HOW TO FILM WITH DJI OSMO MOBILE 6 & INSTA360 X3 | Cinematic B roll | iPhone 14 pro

am not going to show you the whole video yet. However, I'll show you in today's video how you can create something similar with the help of DJI Osmo Mobile 6 and Insta360 camera.
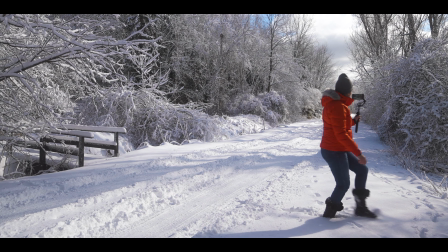0:24 I was using Insta360 X3.
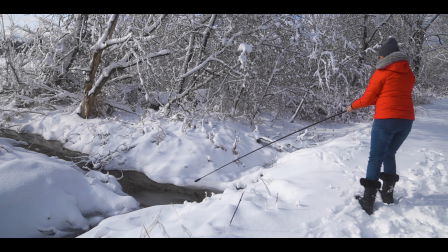0:27 I'll take you through camera settings, how to work with sunlight, where is the best position, what gimbal modes, and how to find the shots.
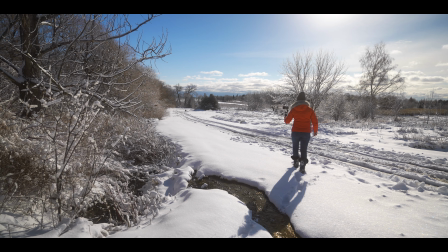0:35 The end result will be played at the end as always. And as a bonus, I created a LUT for this snowy scene, which you can download for free.
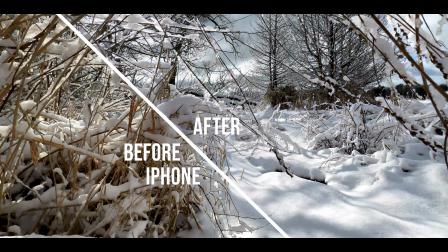0:43 Link is in the video description. VIP members will get the whole set, including LUTs for Insta360 camera. For the new faces, ahoy, my name is Zdenka. If you are into photography and video, consider subscribing.
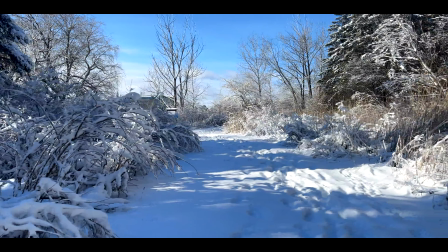0:55 This video is filmed in a conservation area located in Ontario, Canada.
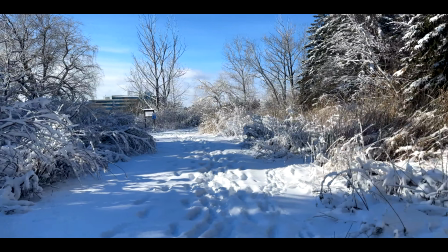1:00 I chose to film with my smartphone and DJI Osmo Mobile 6 gimbal,
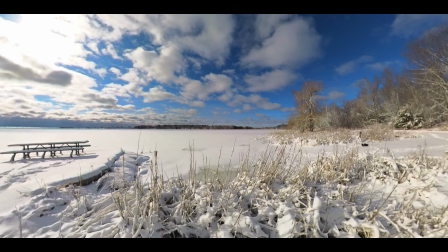1:05 and as drones are prohibited in this location, my second option was Insta360 X3 camera for two reasons.
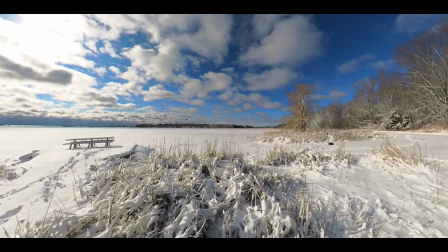1:13 Once I use it with the extra long invisible selfie stick, I can get somewhat aerial shots as high as I can reach. And I can get to places where I normally cannot get without falling into a water.
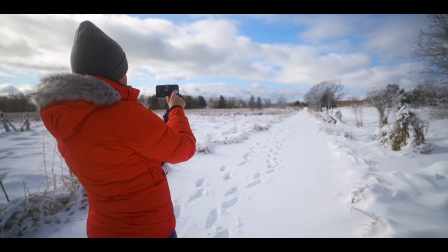1:25 Let's start with the DJI Osmo Mobile 6 settings. Everything was filmed in DJI Mimo 4K resolution,
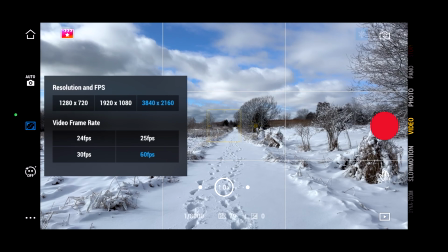1:32 60 frames per second frame rate, in automatic mode, as this is beginner-friendly video.
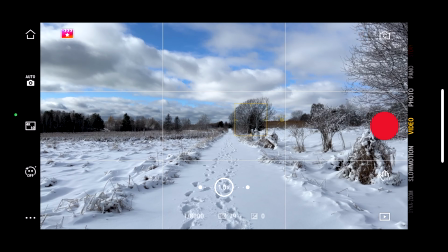1:38 Most of the final shots I kept in real speed, however, some of them were slowed down.
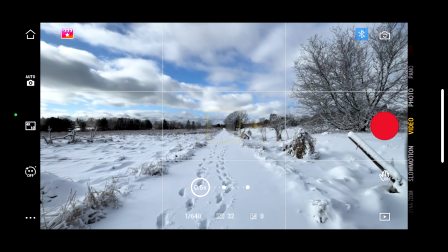1:43 The same settings I kept with the Insta360 X3, 4K resolution, 60 frames per second.
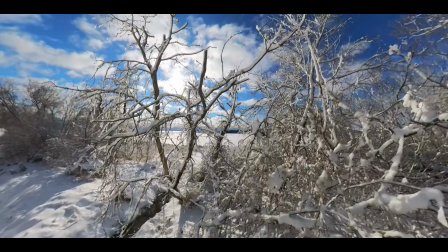1:50 In the final video, some clips were slowed down, others I left in real speed.
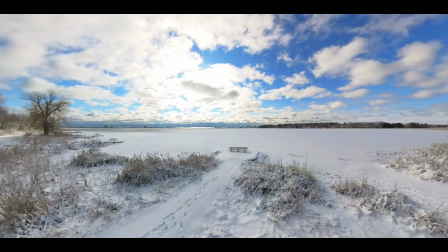1:56 When you're filming with two different cameras, the footage usually ends up looking a bit different,
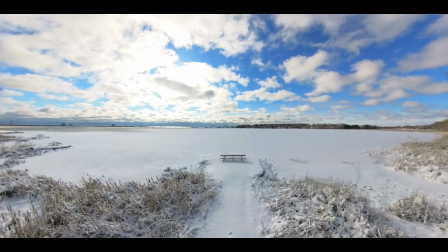2:01 so then you need to tweak the white balance and colors in a video editing software to match it up.
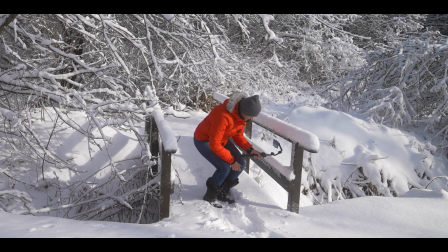2:07 The most beautiful footage you will get either when you film around sunrise or sunset,
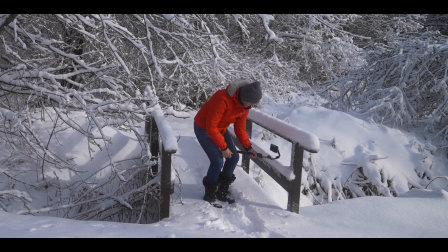2:12 on overcast days, or after a major snowstorm, which was my case.
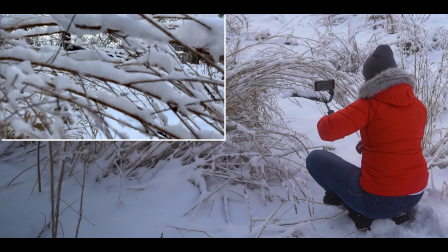2:17 Where you position yourself is the most important part. If you choose to have sun in the back, smartphones tends to make the footage look flat.
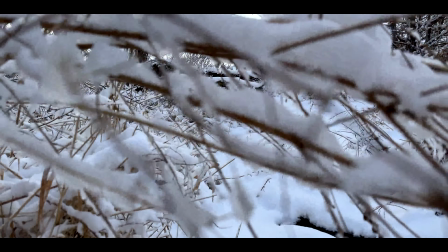2:26 It is good for some shots, such as overall shots.
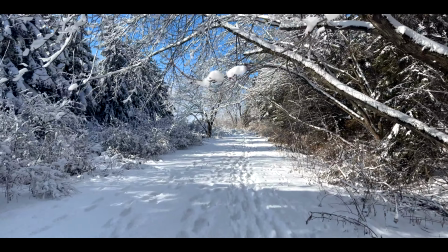2:30 If you will be filming details or clips where you film through objects, you have foreground in the shot,
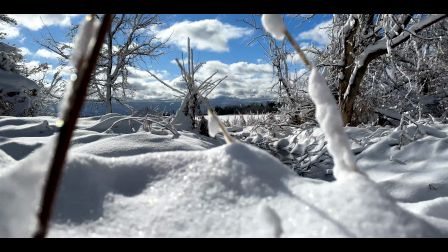2:37 it's always best to film against the sun to see sun streaks, or have the sun slightly on the side,
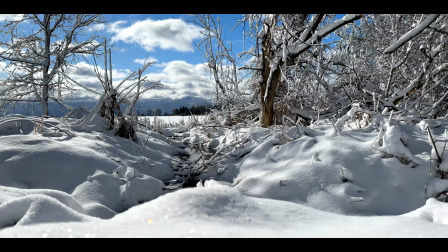2:43 but still facing you, especially if you film with the snow. You will get the sparkle, which just makes the snow pop. Overcast days for the snow are not the best. The video will look dull and flat.
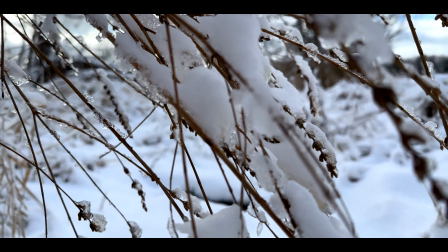2:57 Here's a clip where the sun was hidden behind clouds. Here's the same shot a little bit later once the sun was out.
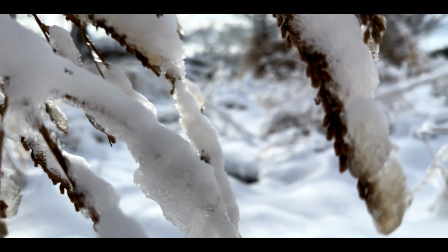3:03 Do you see the difference?
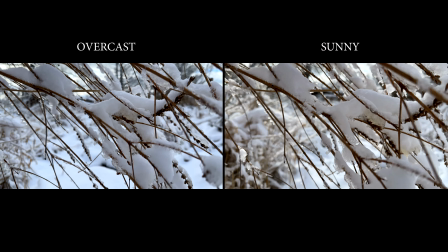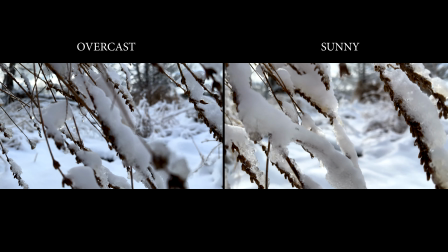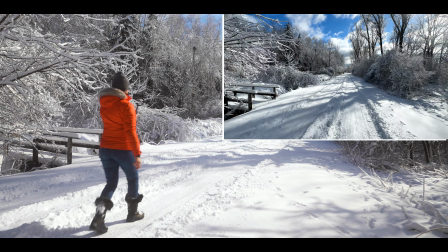3:15 Let's take a look at the first spot where I took several shots.
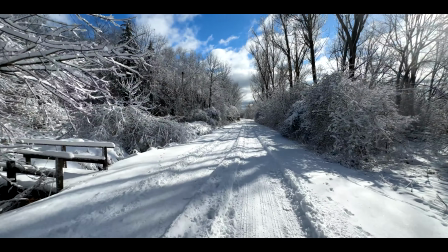3:20 Moving forward, moving to the side. You can use tilt lock mode or lock mode for such shots.
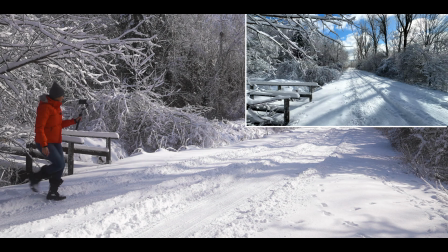3:27 Tilt lock mode will allow you to freely move the gimbal to the side.
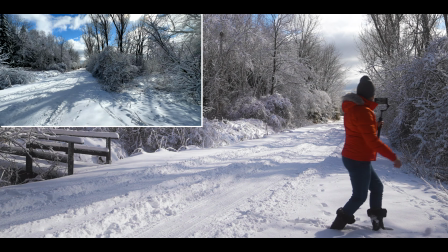3:31 If you choose lock mode, you can move whatever direction you want, but the view will always be the same.
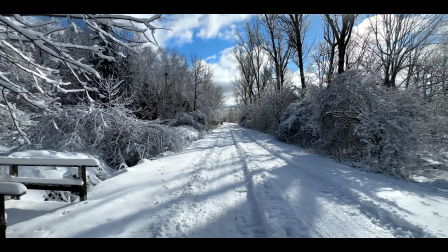3:38 I chose tilt lock mode. Notice the sun on the right, creating these beautiful shadows across the road.
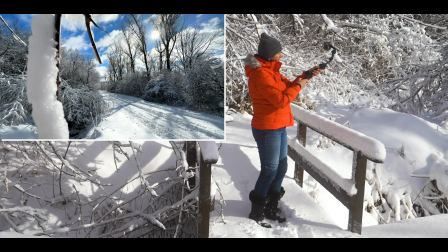3:49 To bring more dynamic shots, I optioned for this simple shot through branches.
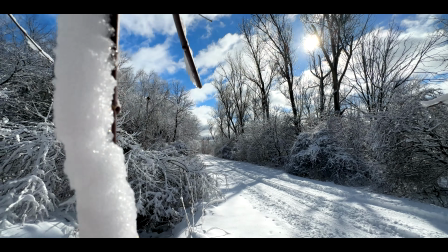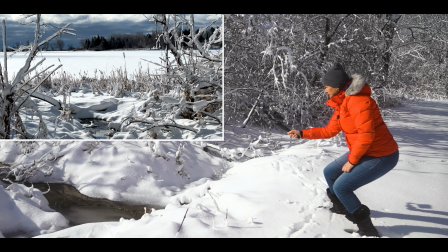4:03 Let's take a look at this second spot. It's an ideal location to film with both smartphone and Insta360 camera.
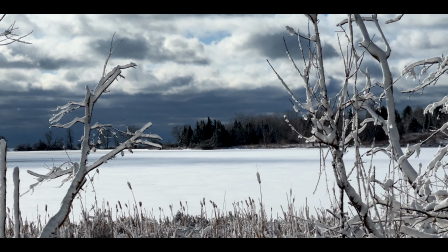4:10 Film a variety of shots, so in the post you can choose only the best ones.
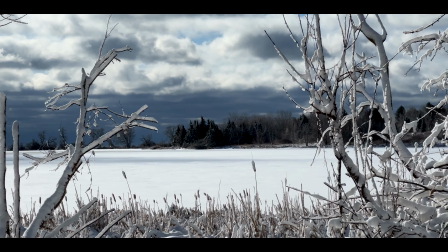4:16 Sun position is slightly on the left facing me.